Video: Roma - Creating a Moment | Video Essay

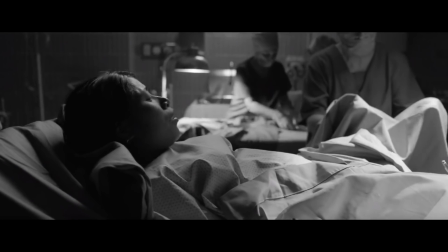[4:07]
But the most striking moment is when Cleo gives birth. It's a scene that goes beyond the length of comfort.
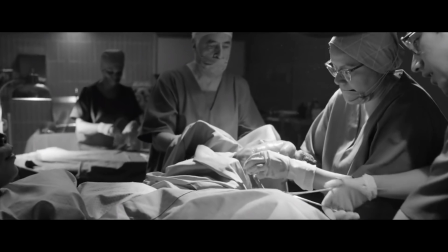[4:13]
The character is immobilized, giving birth to a baby that has no heartbeat.
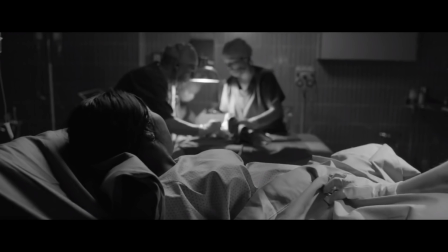[4:18]
There are no cuts, no inserts, and the camera stays almost completely still.
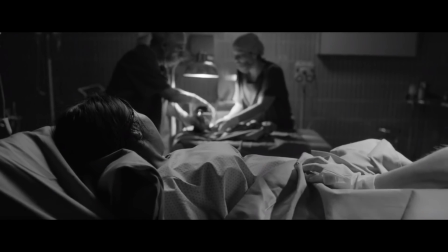[4:22]
Yet the frenetic movement of the audible back and forth of the doctors and nurses become disorienting.
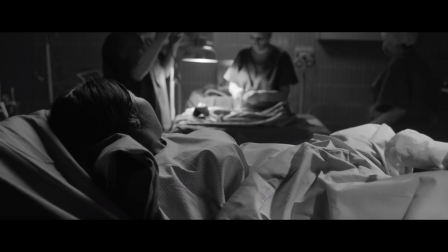[4:27]
The main character is helpless, being stitched by the nurses in the foreground, while the child is being pronounced dead in the background.
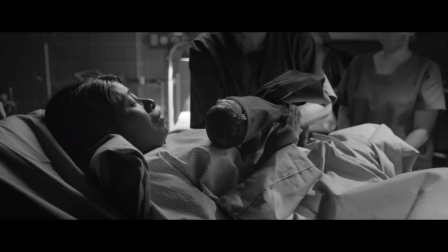[4:34]
The scene keeps going as the doctors let Cleo hold the baby for the first and last time.
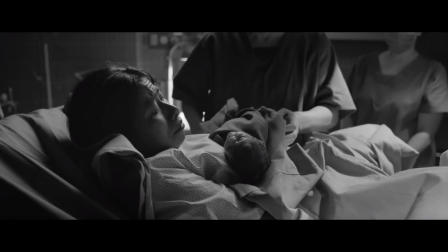[4:39]
A moment can be so surreal that we have no way to cope with it. All we can do is surrender to the situation.
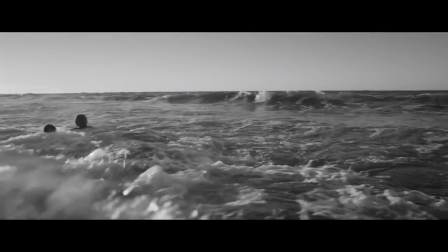[4:45]
Just like in real life, moments don't have a clear ending. We can only hope for them to subside and their traumatic volume to decrease with time.
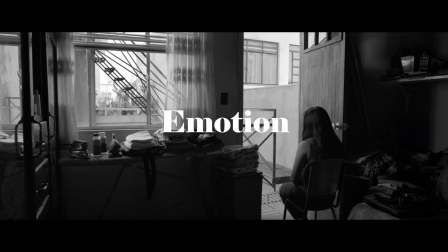[4:56]
Cuarón took a peculiar approach to writing and filming the movie.
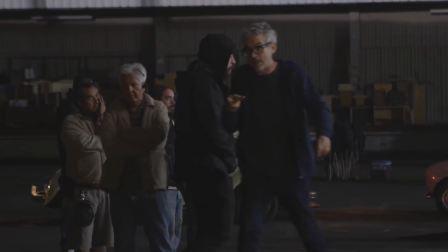[5:00]
He let the script pour out of him without filtering himself or paying too much attention to the character relations or overarching plots.
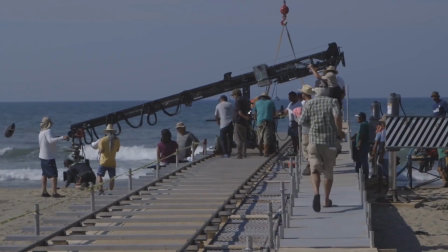[5:07]
He didn't give the actors a full script, only what they had to shoot on the day. He also used several non-actors for the roles.
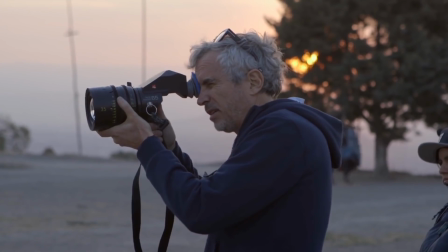[5:15]
Sometimes they would just go by his instructions. If they did one take, they would do the second one differently, so it would never be the same scene twice.
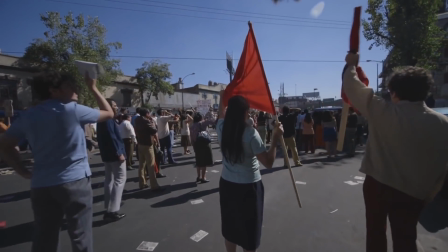[5:23]
All this to be able to rely on instinct, reacting to what's happening and never being completely in control or being sure of what's going to happen next.
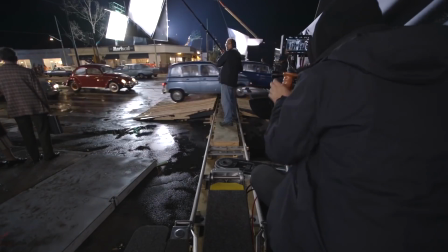[5:32]
Being able to create a moment and letting it exist in the frame. It's to emulate our unprompted reactions to everyday situations.
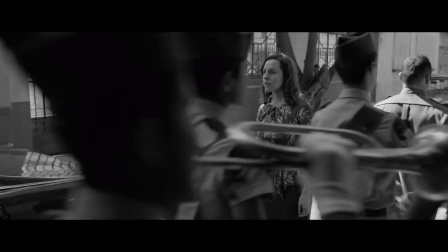[5:40]
Because just like how both space and time can be dynamic, so can our emotions.
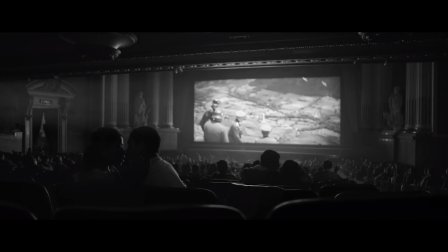[5:44]
In one moment, we can be completely in the throes of passion, and in the next, alone and rejected,
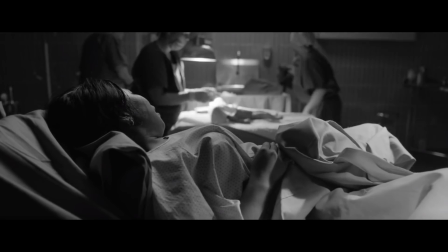[5:50]
or expecting a child, and then having to deal with the loss, or being completely angry,
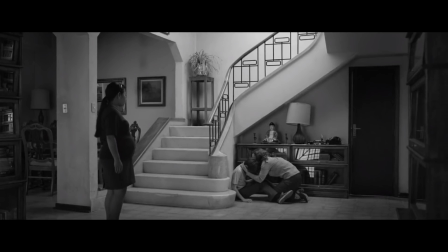[5:56]
and then being filled with extreme guilt. We are constantly juggling several emotions at the same time.
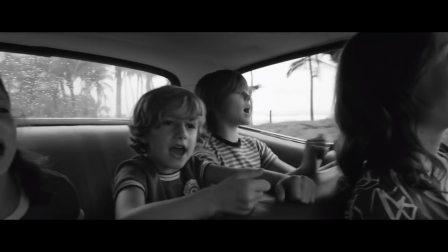[6:03]
A good scene that represents this is when the mother takes the whole family on a trip. After a day at the beach, they all go to a restaurant.
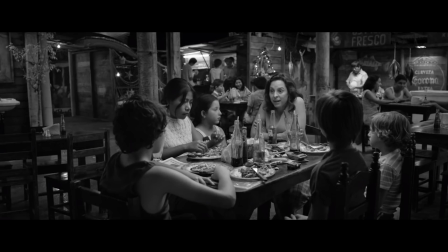[6:10]
The family seems happy and enjoying the meal, until the mother unceremoniously reveals to the children that their father has left them. And the reason they're on vacation is to allow the father time to get all his things out of the house.
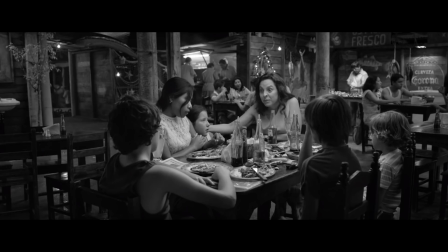[6:23]
The kids' happiness quickly shifts to confusion, as one of the children breaks down and the youngest looks around to know how to react.
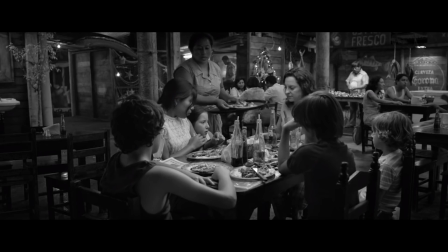[6:30]
Without having time to process, the waitress comes into the foreground and starts telling the family about the desserts they serve, making the situation even more awkward.
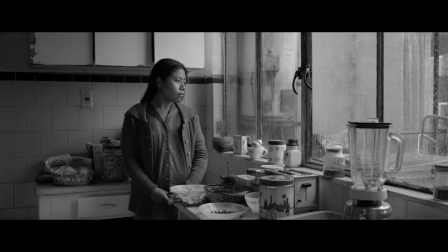[6:39]
A moment is always composed of several emotions. They don't wait in line for you to figure out how to digest each one.
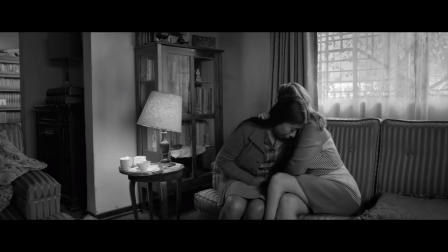[6:46]
Because that's how moments are in real life. They don't apologize for intruding.
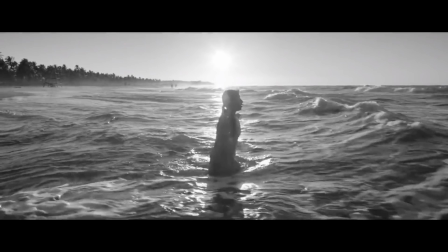[6:51]
They flow in and out of our lives whether we want them or not. And sometimes we don't even know how we should react to them.
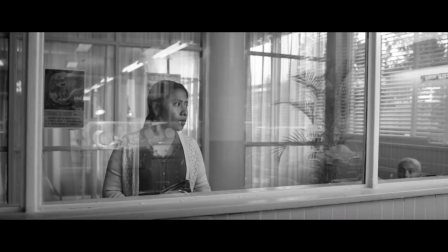[6:58]
Life is chaos that happens around us constantly and everywhere. It's random and unpredictable, without explanation, permission, or resolution.
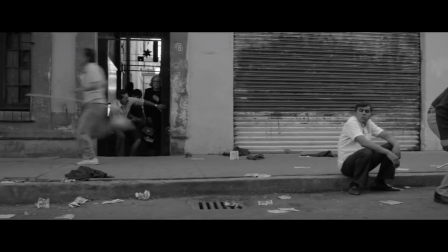[7:06]
It doesn't ask if it can ruin your day. It just happens, and we happen around it.
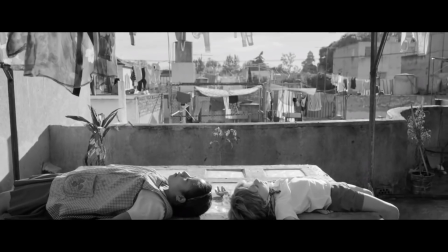[7:12]
We are just one more dot in this grand, ever-changing mosaic of life.
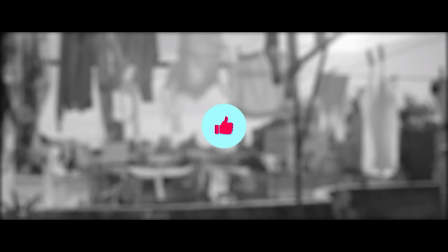[7:21]
If you like this video, don't forget to like, share, and subscribe if you haven't done so yet.
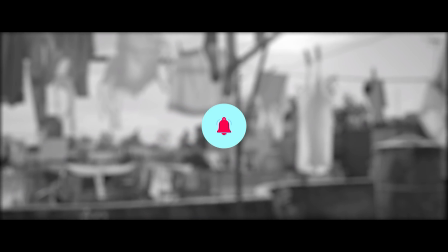[7:26]
We would really appreciate it. Until next time.